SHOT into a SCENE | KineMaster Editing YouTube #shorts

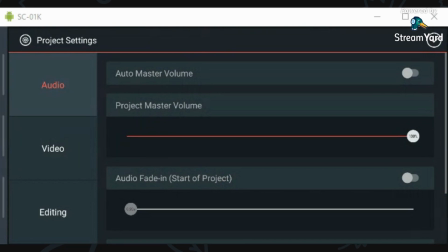I do want to add in my fades on the audio.
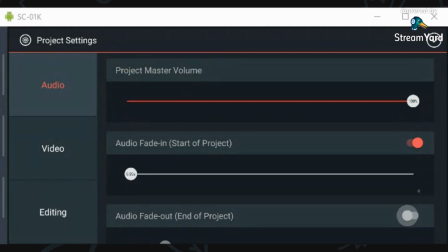Audio fade start is about 2 seconds, and then it's about 2 seconds on the way out, which would be nice on the way out.
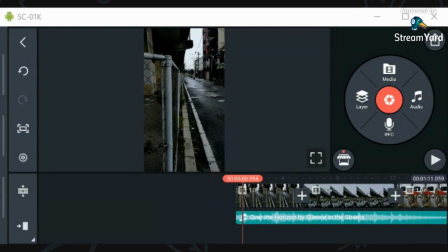It can be longer. So I think I'm going to jump right into that, and we're going to cut straight right there.
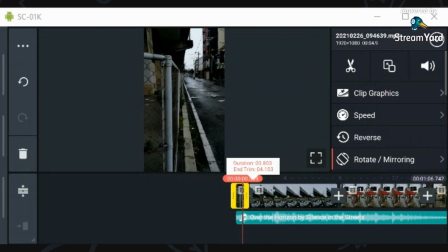So let's go straight to it.
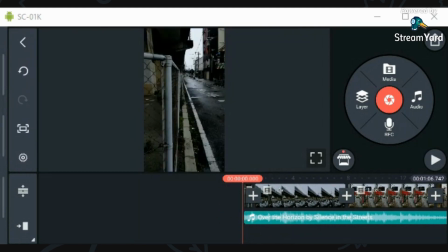Boom. So it's like ramping up, boom, and then we switch to the next shot. Again, the first second, we're already trying to grab their attention. Okay, that works. I don't like how I was standing and then I moved, but oh well. Boom.
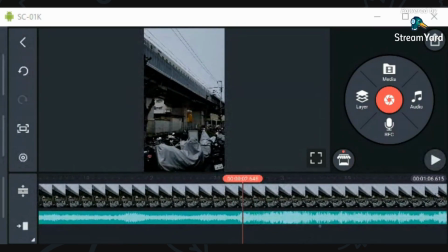Then I'm going to kill it on the next. Right about here, I'll go ahead and cut to the right.
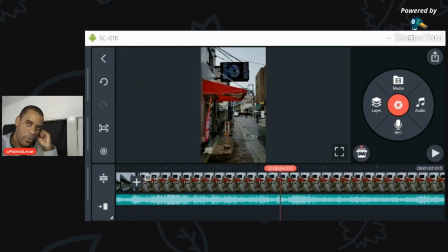Good. So I ramped in here with a boom, da da dum. And now what I think I want to do, we got boom, da-da-dum, and I show the Japanese train. I have another shot of me, actually, when I basically was passing by the entrance to the train station, this shot here.
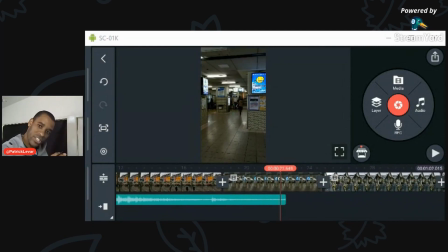So we got the train and then the train station. Maybe we're getting off the train here. Again, just trying to build a story out of a bunch of random clips, because story is king, guys. Story is how you keep people's attention. Story, especially if you're making YouTube videos, is how you get that viewer duration.
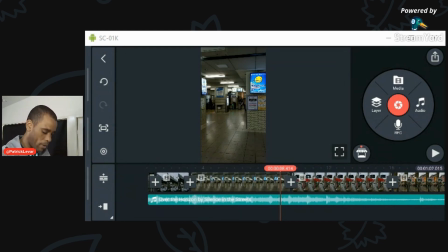How do you keep them watching more of your video? And of course, the YouTube algorithm loves that. Okay, so
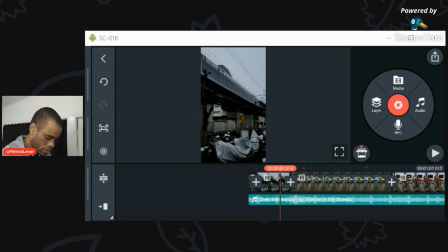okay, I like that. We got the train station. We don't need to be there too long. Just go. Boom.
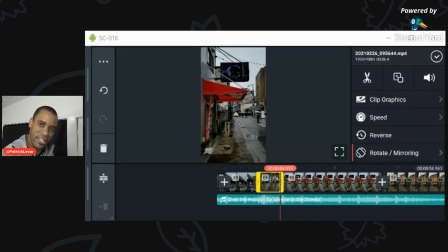It only takes your eye. It only takes a human eye about a second to realize where it's at and what it's looking at.
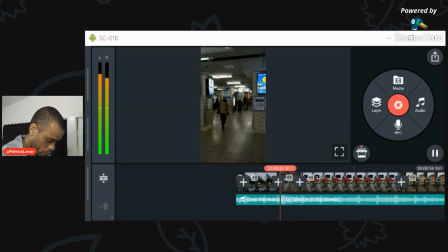So that's long enough there. So boom, boom.
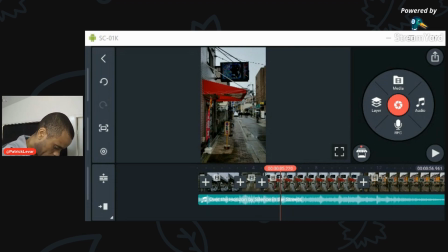And I'm going to keep that pacing right now. Dun, dun, boom, dun, dun, boom. I'm going to try to keep that pacing going, keeping energy inside of the edit.
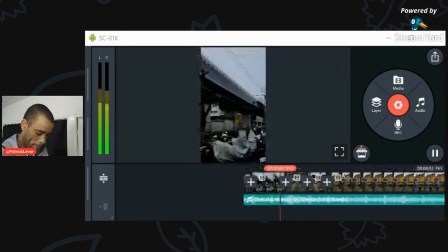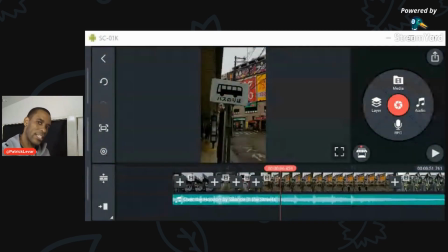Okay, now we don't want to keep it because it's going to get repetitive and everybody knows what we're doing now. So now this one I might hold a little bit longer than the last few.
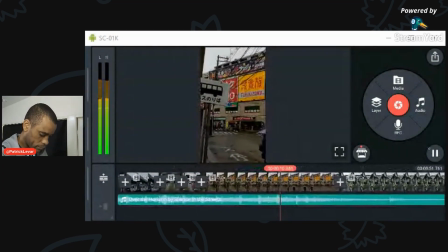Now, I moved and then I stopped and I moved. That's why it's important when you're moving your camera. If you're going to do it, if you're going to do a pan, go ahead and commit to it and stop. I was kind of like, I don't know what I want to shoot, because I didn't think about my subject before I hit record.
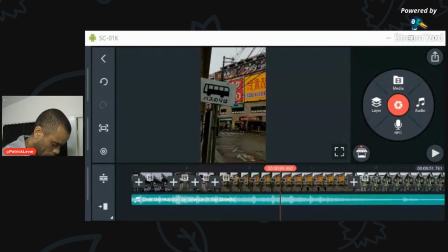That's what my main fault was in this shot here. And what I'm going to do is just kind of inch it forward to where this girl kind of passes through the shot there.
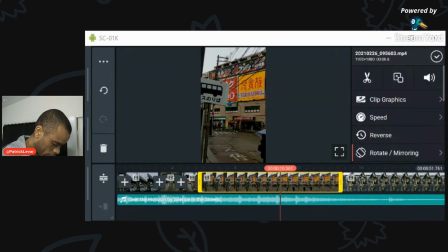Let's kind of cut it about right there, trim to the left. We'll hold on her. Boom. And then we'll cut there. Okay, let's see how this feels.
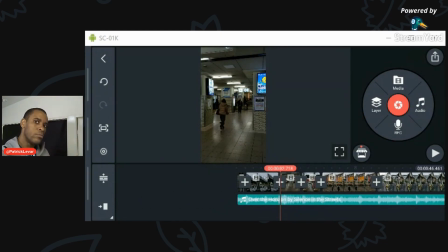Because we're going boom, boom, boom, boom. And then we might go back in. Let's see.
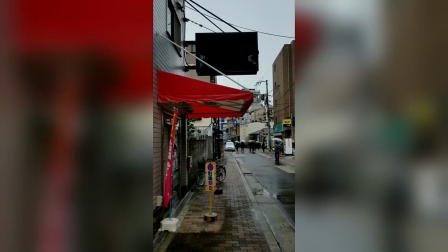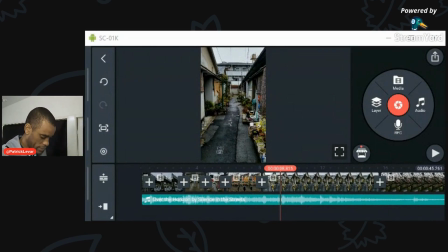Okay, that feels a lot better. That feels a lot better there. Now we're into this alleyway, which is right next to the flower that I want to show here.
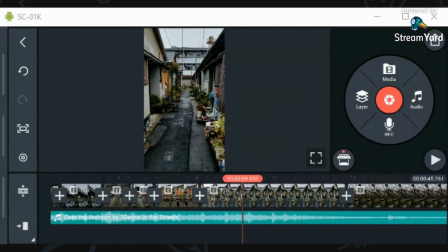So what we're going to need to do here, again, here's just the alleyway, right? But check this out. There's a guy who passes by on his bike. I think that's going to just make it a little bit more interesting.
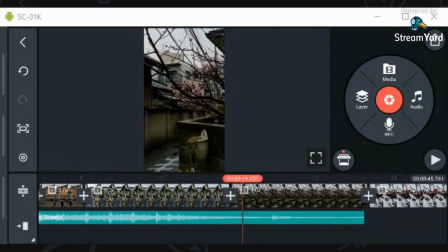You know, boom, boom, he passes by, just get some action, the action in the shot. I think that might work out better.
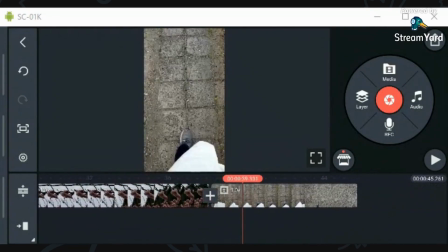What other shots do I have back here? Oh, we have the walking. Let's put the walking feet in before that.
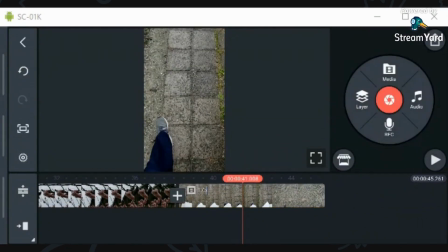I forgot about that. Let's bring the walking feet.
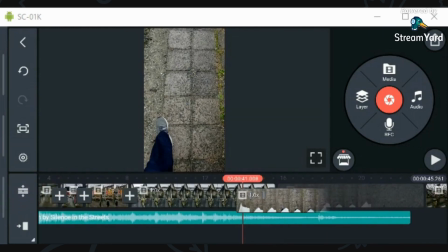So it's kind of like after we saw the girl and then we start walking.
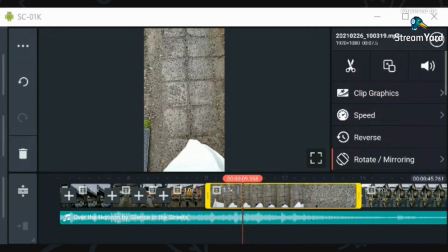Boom. It's kind of like time has passed. You know, we've been walking for a while.
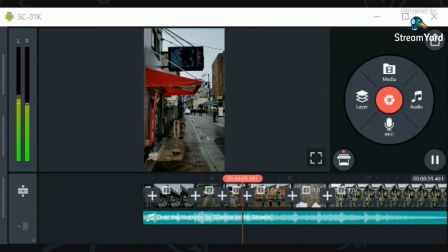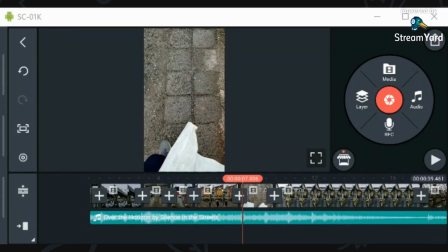Okay, I don't like the way that comes in. For some reason, it doesn't feel good to me. Let's kind of come in more with my foot just about right there.
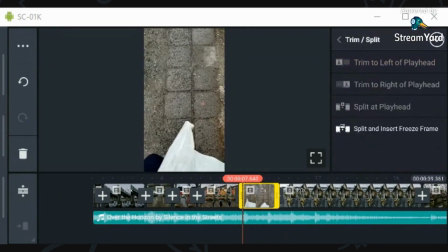A lot of editing too.